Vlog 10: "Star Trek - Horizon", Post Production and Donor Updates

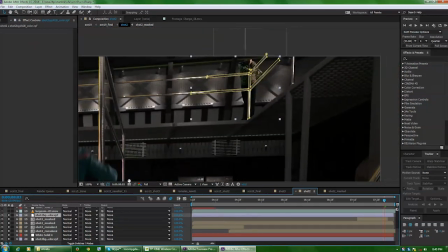(4:18)
on top of that, you have to take a pass of just your rails
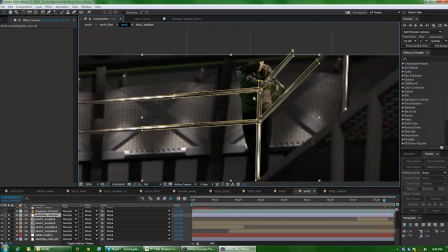(4:23)
to put in front of your Romulans and what have you to make it look like there's more depth.
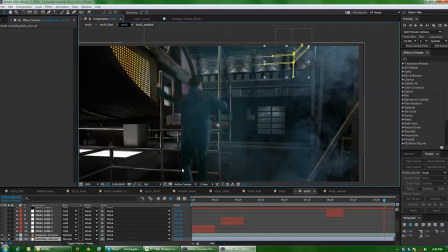(4:29)
And then I added some smoke in here because it's in the middle of a battle. There's fires going on. And these here, these layers, these are our phaser shots.
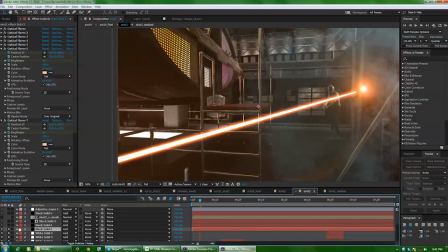(4:41)
And these are the light hits that come from our phasers.
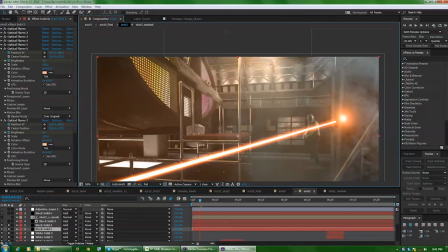(4:48)
And this is just an accent light that goes in the scene.
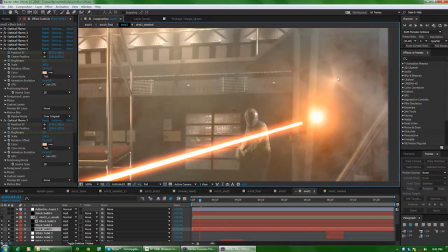(4:53)
And that's another accent light over here, a volume light to kind of simulate the light falling on our Romulan guy.
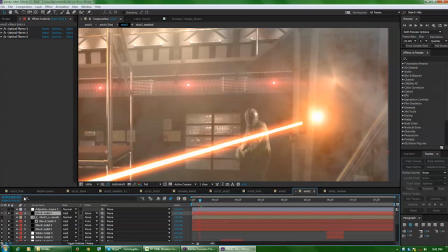(5:03)
And these are our flashing emergency lights. And then a final layer to top it all off.
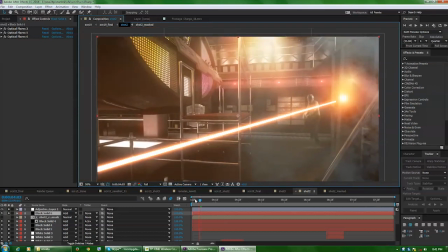(5:09)
Now, that's a lot of different things going on for one shot that is only a few seconds long.
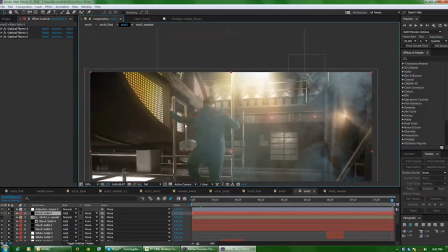(5:17)
Really only about 4.5 seconds. Just to get this one shot.
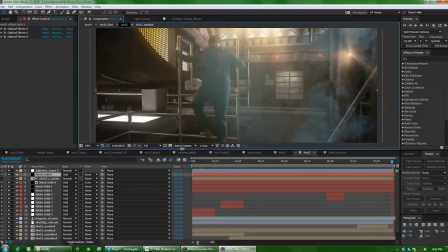(5:22)
And it takes a lot of time and effort.
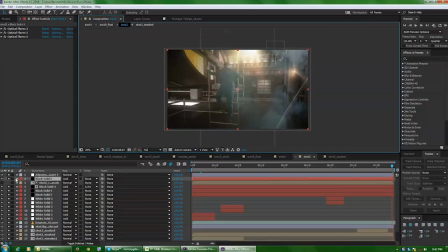(5:25)
And this is, of course, me showing it to you after it's been all put together, without any of the work that goes into actually making it all happen.
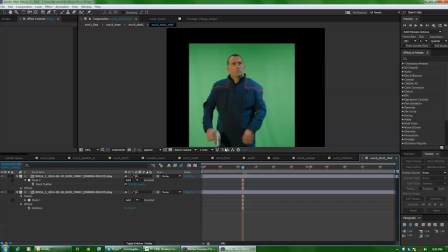(5:35)
So I talked about shots where the camera is moving and how that can take much longer.
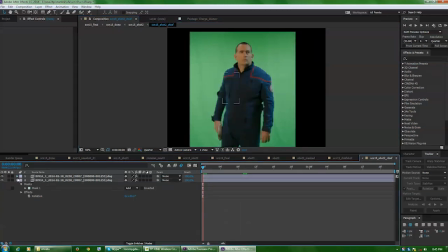(5:40)
And so this is a shot of Christopher Blackman, who was one of our donors via Kickstarter, and he donated at a level that got him a spot in the film. And so he was kind enough to lend his money and his time. He drove a number of hours to get here to Michigan to shoot this scene for us, and I was so appreciative of that.
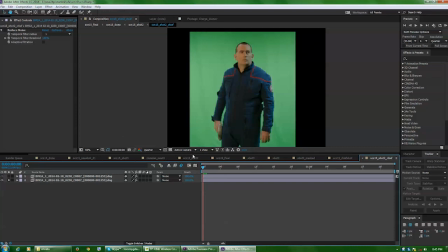(6:00)
And like most scenes, it starts off pretty simple. The Romulans are beaming into engineering, and he raises his phaser to take aim at them and fire, hopefully to take them out.
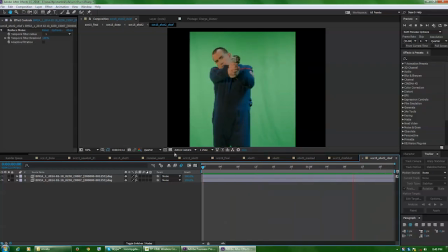(6:14)
And so as you can see, that's just our plate as it was shot. Pretty standard. But it does not end there.
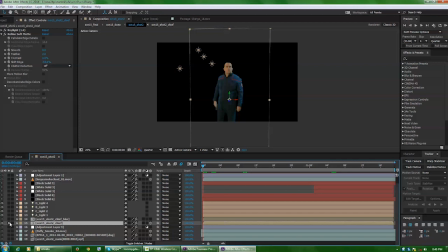(6:21)
And if we come back to our final shot, what I did was I wanted this shot to be more dramatic, to feel like there was something going on. So rather than just have a still camera, I wanted the camera to move throughout this shot.
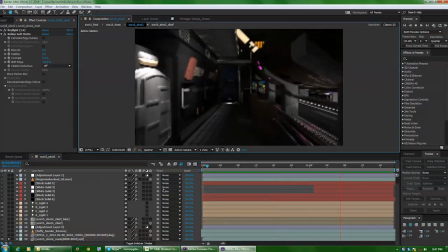(6:33)
So let's take a look at the plate from engineering. So as you can see, we have this nice little dolly in here, and it's going to come right in on his face.
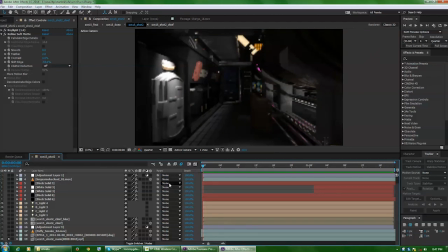(6:42)
And this render took a good number of hours. It was probably an all-night render just for 1 second and 18 frames, which is a total of 42 frames, which is not very much for an all-night render.
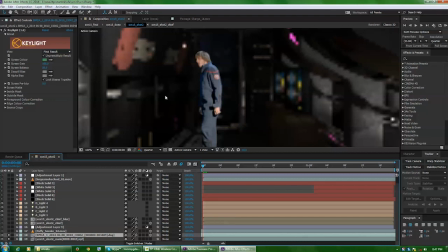(6:57)
But once we had this, I then wanted an officer in the background, and that's just me, so I went down quickly on the green screen and grabbed a shot of me standing there.
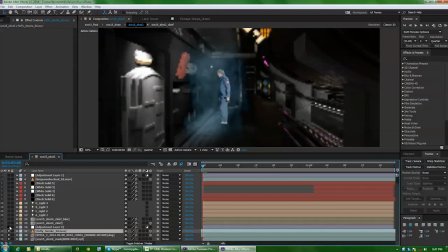(7:07)
And we have another smoke element, and we have a camera blur. This is a lens blur because as we get in closer on his face, the background is going to naturally start to blur out more like it would with a real camera. And now we have our guy. And this is a blur layer that goes on top to kind of feather out the edges a bit more around his body.
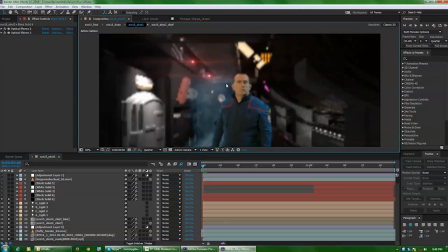(7:27)
And now for the fun part, our emergency lights that flash on and off in the background.
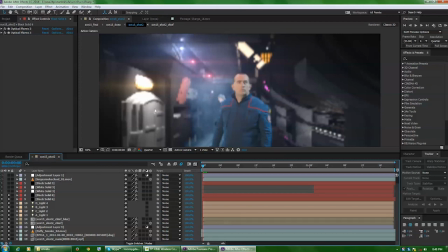(7:32)
And now here's a few more accented light sources to kind of emulate the source falling on his face and such.
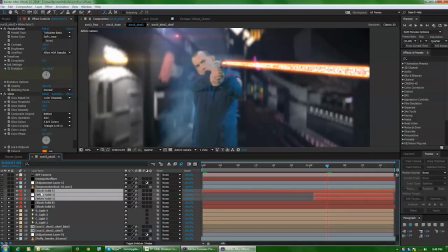(7:40)
And what you have here are our two phaser layers. And this creates a nice little beam.
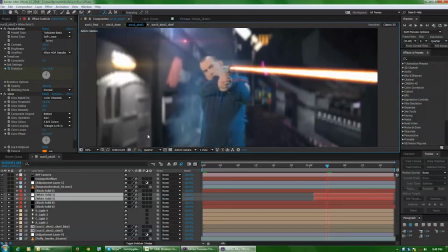(7:45)
And of course, we're rendering everything right now on 1/4 of the final resolution, so it goes faster. That should give you another idea. If I just click it to full here and scrub somewhere in the timeline,
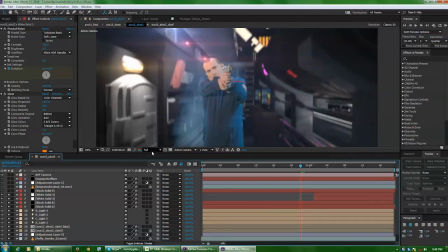(8:00)
that's how long it took to render one frame as we work. And so you can imagine how that would get frustrating, so we do everything in a very low resolution so it goes faster.
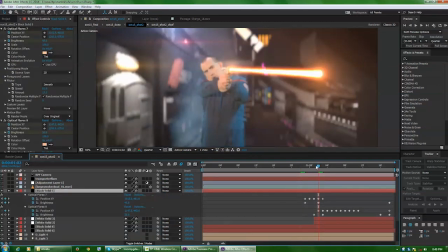(8:11)
And this here is a slight light glow on the phaser beam to give it a bit more punch.
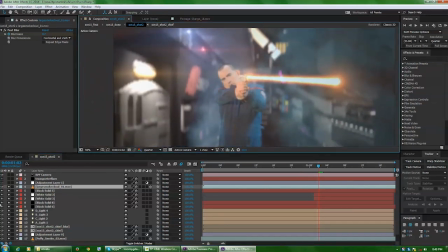(8:21)
And then another smoke cloud in the foreground. A nice glow to top it all off.